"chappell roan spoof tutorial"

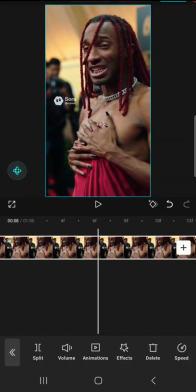742s
But again, with the transition, I cut out the video beforehand,
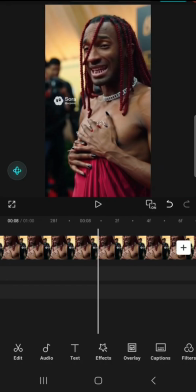752s
because when the previous individual put his hands up and this one put his hands up,
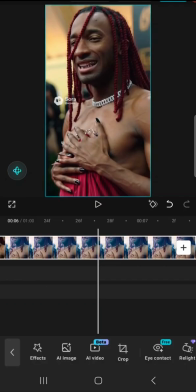760s
it'll make the transition more jarring than it should be.
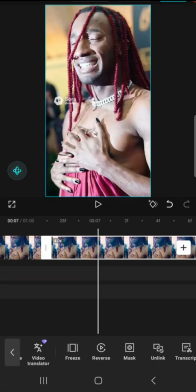So that is the extracted audio
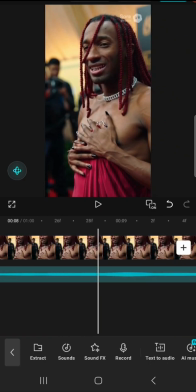778s
from this clip here. And I was thinking, can I do something with it?
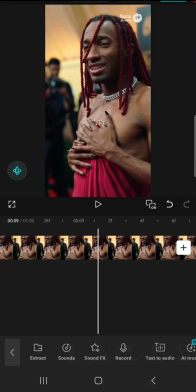785s
But I just cut it out completely.
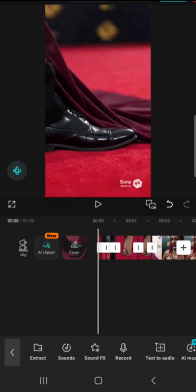791s
And here's a smooth play. See that quick second?
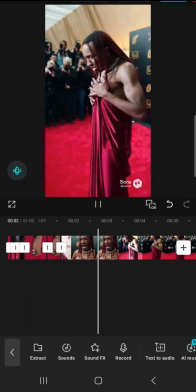795s
You didn't realize that is two videos.
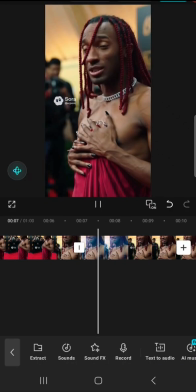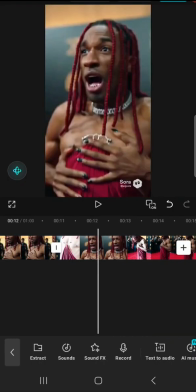805s
If you're not used to video editing like this,
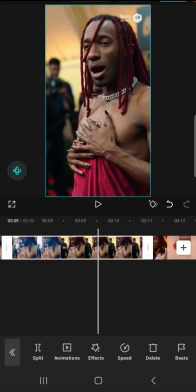812s
and the video out there on stage was untouched. That was a good generation from Sora, so I kept it in.
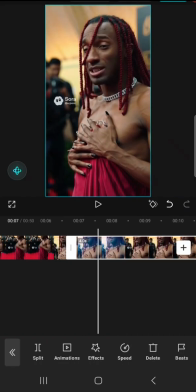821s
I wish all generations was like that. It'd be much easier to edit.
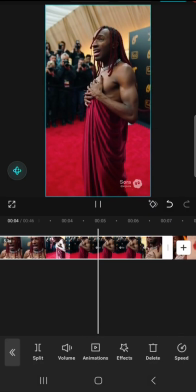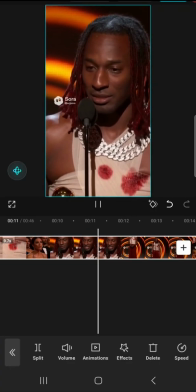832s
I told Sora to generate, I think, tomato sauce or something.
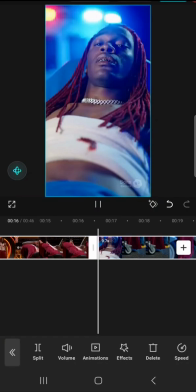838s
No, watercolor red paint for the blood.
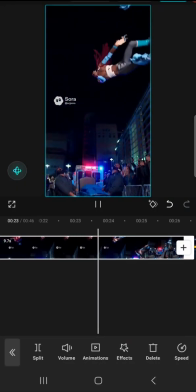846s
That generation, I didn't really like that. It was too slow.
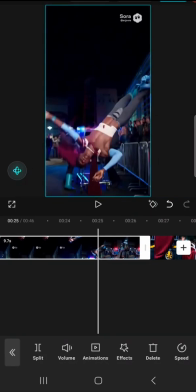850s
So in the upload, I just sped it up using CapCut speed feature you can see below.
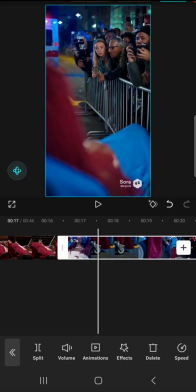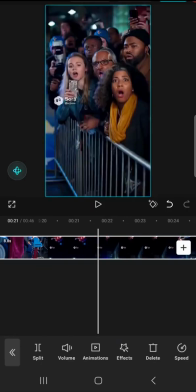865s
Oh yeah, so this is how many?
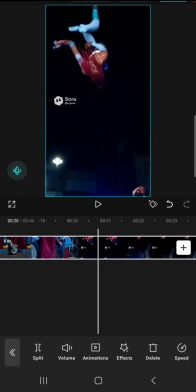869s
3 clips or 2 clips? Okay, so I cut this one in half. I'm gonna speed up that tail end while I'm in the air,
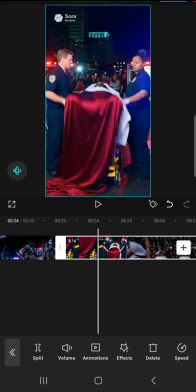883s
and I'm gonna use this one here in the middle because it flies higher.
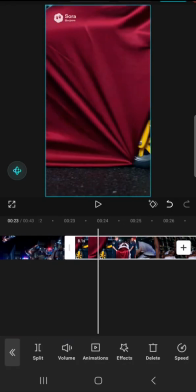891s
I wanted more action. I didn't want that much action. I didn't know it was gonna do that.
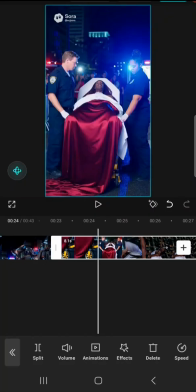897s
Again, AI does what it wants.
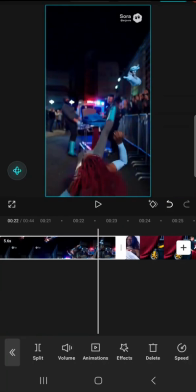901s
And I cut out that face part because it looks different than the character I was working with.
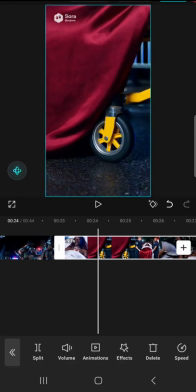909s
So it goes from one character to the bed to the wheel. I cut that out so you don't see the character at all.
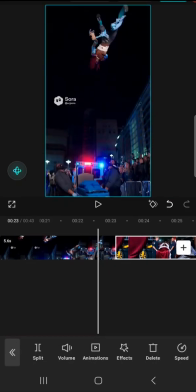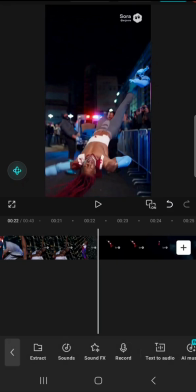922s
Alright, play through.
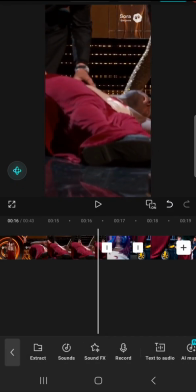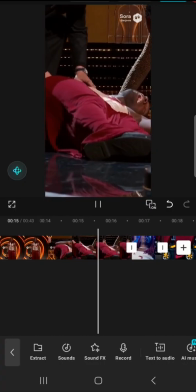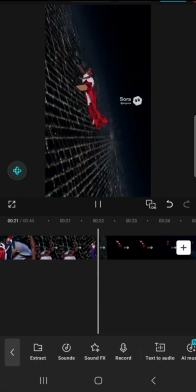933s
I don't know what he's carrying. It looks like cardboard or something. And I don't know what's on my legs here.
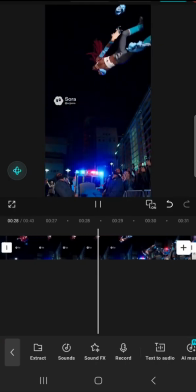943s
So I just left it in.
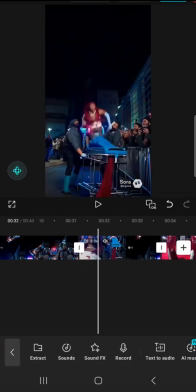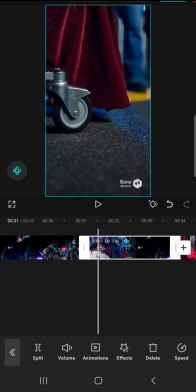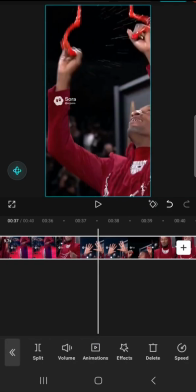956s
Oh yeah, that sound. So yeah, I just kept this one. It had a splat sound.
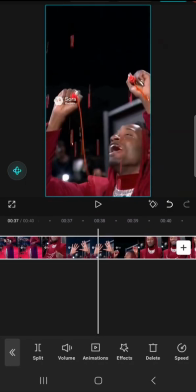963s
So I was like, what can I use the splat sound for? Initially, of course, I wanted it for the nipple pull.
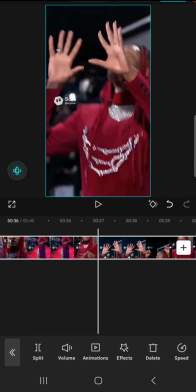971s
Um, but yeah,
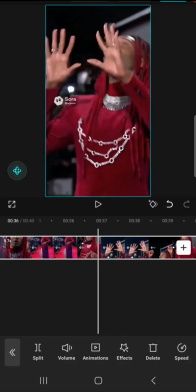977s
I didn't tell Sora to say anything about color. I told it black teeth.
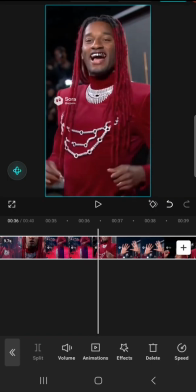985s
I didn't say silver or sparkling pans.